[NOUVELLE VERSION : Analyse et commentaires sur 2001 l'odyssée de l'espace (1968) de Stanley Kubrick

Elle dure presque une heure et comporte 294 plans. C'est aussi la plus dramatique au niveau émotionnel.
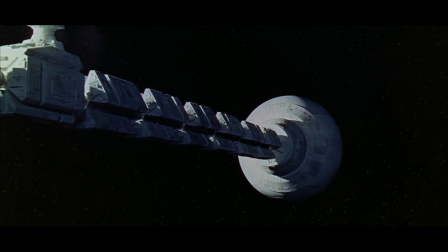(21:39)
Le long défilement du vaisseau spatial en route vers Jupiter sur la superbe
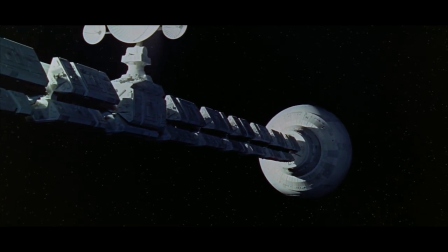(21:44)
musique d'Aram Khachaturian évoque à merveille l'ennui et la mélancolie.
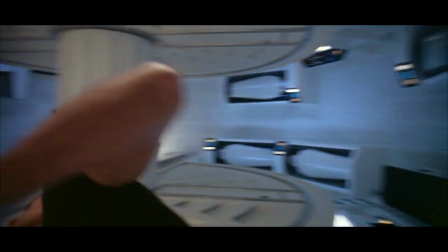(21:52)
Nous découvrons la vie morne des cosmonautes, Dave Bowman et Frank Poole.
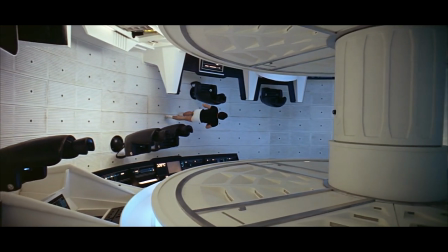(21:57)
Ce sont des hommes sans ombre. À l'instar du roman de Chamisso, la merveilleuse histoire de Peter Schlemihl ou l'homme qui a perdu son ombre.
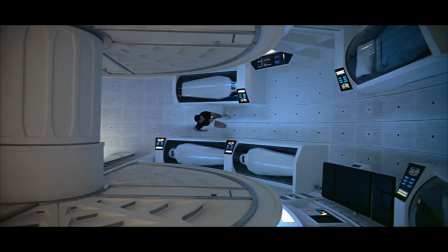(22:08)
Kubrick s'est attaché le plus possible à effacer les ombres de ses personnages pour traduire cette idée.
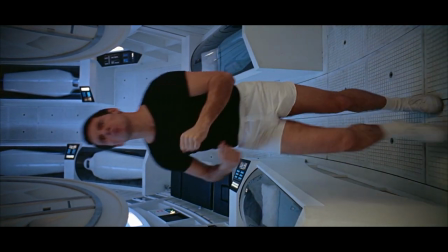(22:14)
Il reprendra le même thème dans The Shining, premier film de terreur en pleine lumière,
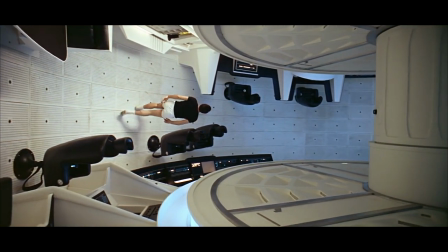(22:20)
donnant raison au philosophe Jean Baudrillard qui disait « Un homme sans ombre n'est plus que l'ombre de lui-même ».
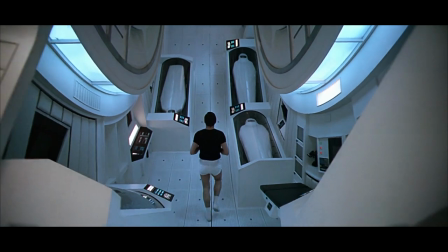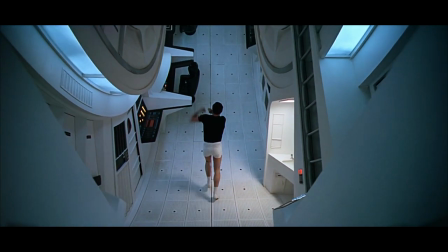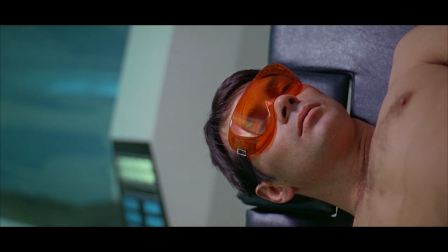(22:40)
La scène la plus caractéristique est celle où Frank, se faisant bronzer,
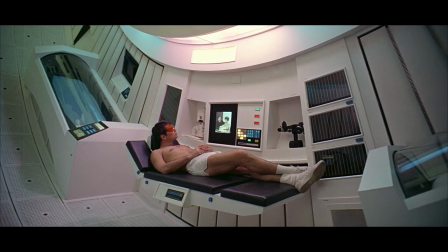(22:44)
reçoit une vidéo de ses parents lui souhaitant un bon anniversaire. La scène joue du contraste entre les parents joyeux et Frank écoutant froidement, sans âme. Kubrick reprend d'ailleurs la musique de Khachaturian pour signifier ce côté apathique.
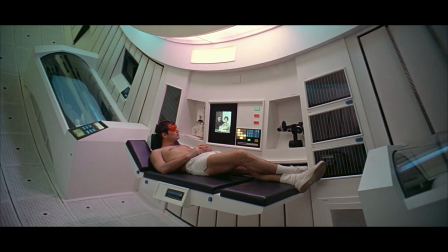Happy birthday, Frank. Thank you, Al. Bit flatter,
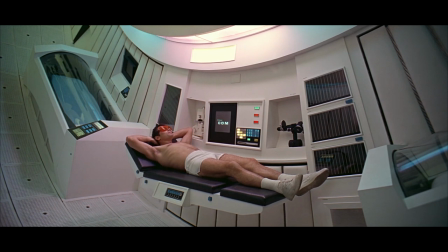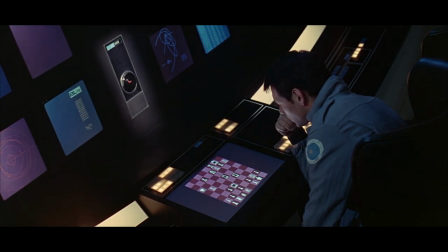(23:28) please.
À un moment donné, Al bat Frank aux échecs. Jeu préféré de Kubrick. Notons que là encore, le cinéaste fait preuve de son goût pour la stratégie, cette sophistiquée pulsion de mort. On rappellera la belle séquence dans Spartacus au moment de l'assaut de ce dernier contre les Romains.
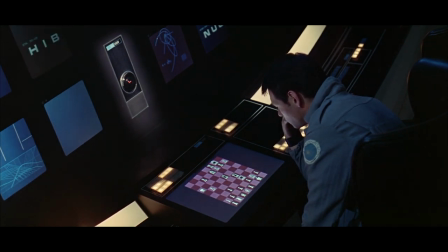(23:46)
Kubrick ne voulut pas réaliser un film par hasard sur Napoléon.
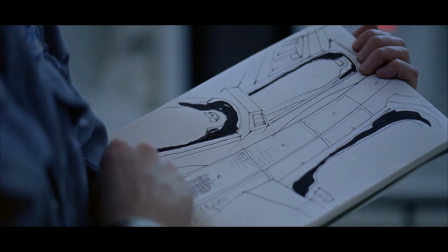(23:55)
Signe que la technique ne bat pas seulement l'homme, elle le domine et inverse les polarités.
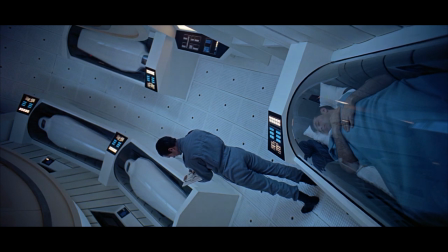(24:00)
L'homme est devenu le terminal de Hal. Ce que nous voyons de nos jours avec les ordinateurs, les téléphones portables, les réseaux sociaux.
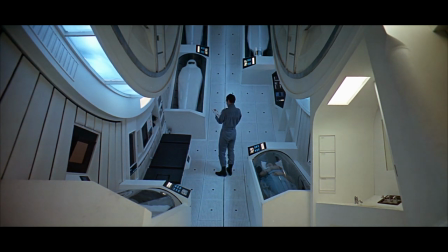(24:09)
L'homme est virtualisé, se vit comme un simulacre à lui-même.
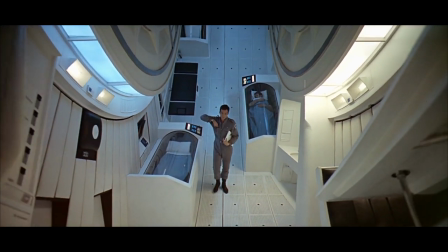(24:16)
L'important n'est pas tant que la machine imite l'homme, mais que l'homme imite la machine, se hissant à son niveau.
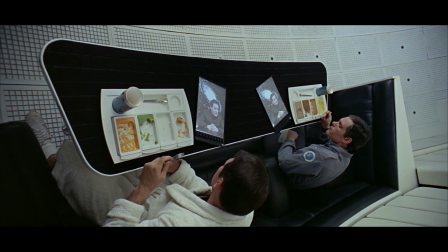(24:24)
Kubrick fait dire à un moment donné, au tout début, lors d'un reportage télévisé où Frank Poole répond à un journaliste.
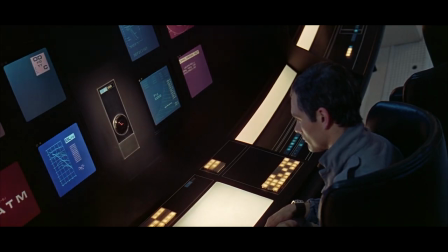(24:36)
Kubrick reprend son idée maîtresse de la simulation,
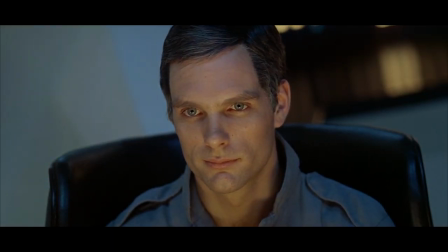(24:40)
du masque de la confusion entre l'homme et la machine, l'humain et l'artefact.
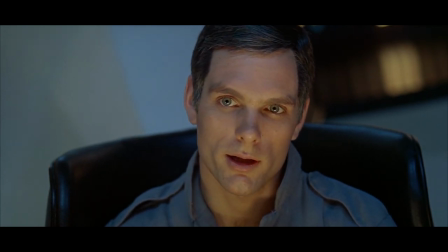(24:45)
Ce moment étrange et troublant où le réel et l'irréel sont inextricablement liés.
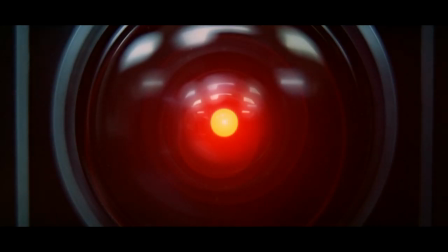(24:51)
L'individu est dépossédé de ses attributs, de sa personnalité propre, de son identité singulière et a remis toutes ses caractéristiques dans les mains de la technique.
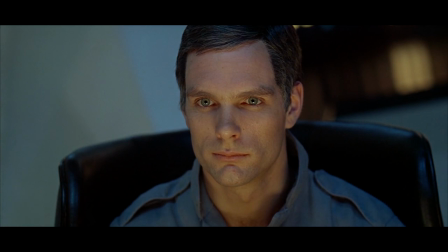(25:04)
C'est alors que surgit l'incident.
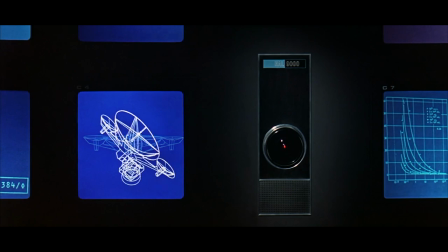(25:06)
Hal détecte qu'un élément, l'élément AE-35, va tomber en panne, obligeant Dave à sortir dans l'espace et à le remplacer.
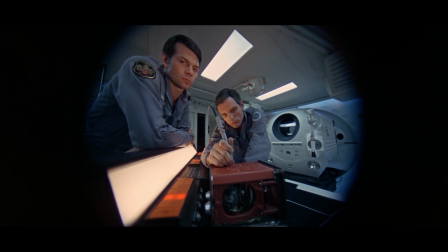(25:16)
Or, après examen, l'élément n'est nullement défectueux.
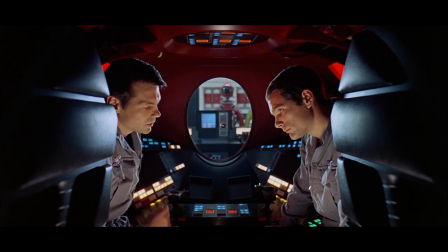(25:21)
Ce qui jette la suspicion chez Hall et Frank concernant Hall 9000, ordinateur réputé parfait et infaillible.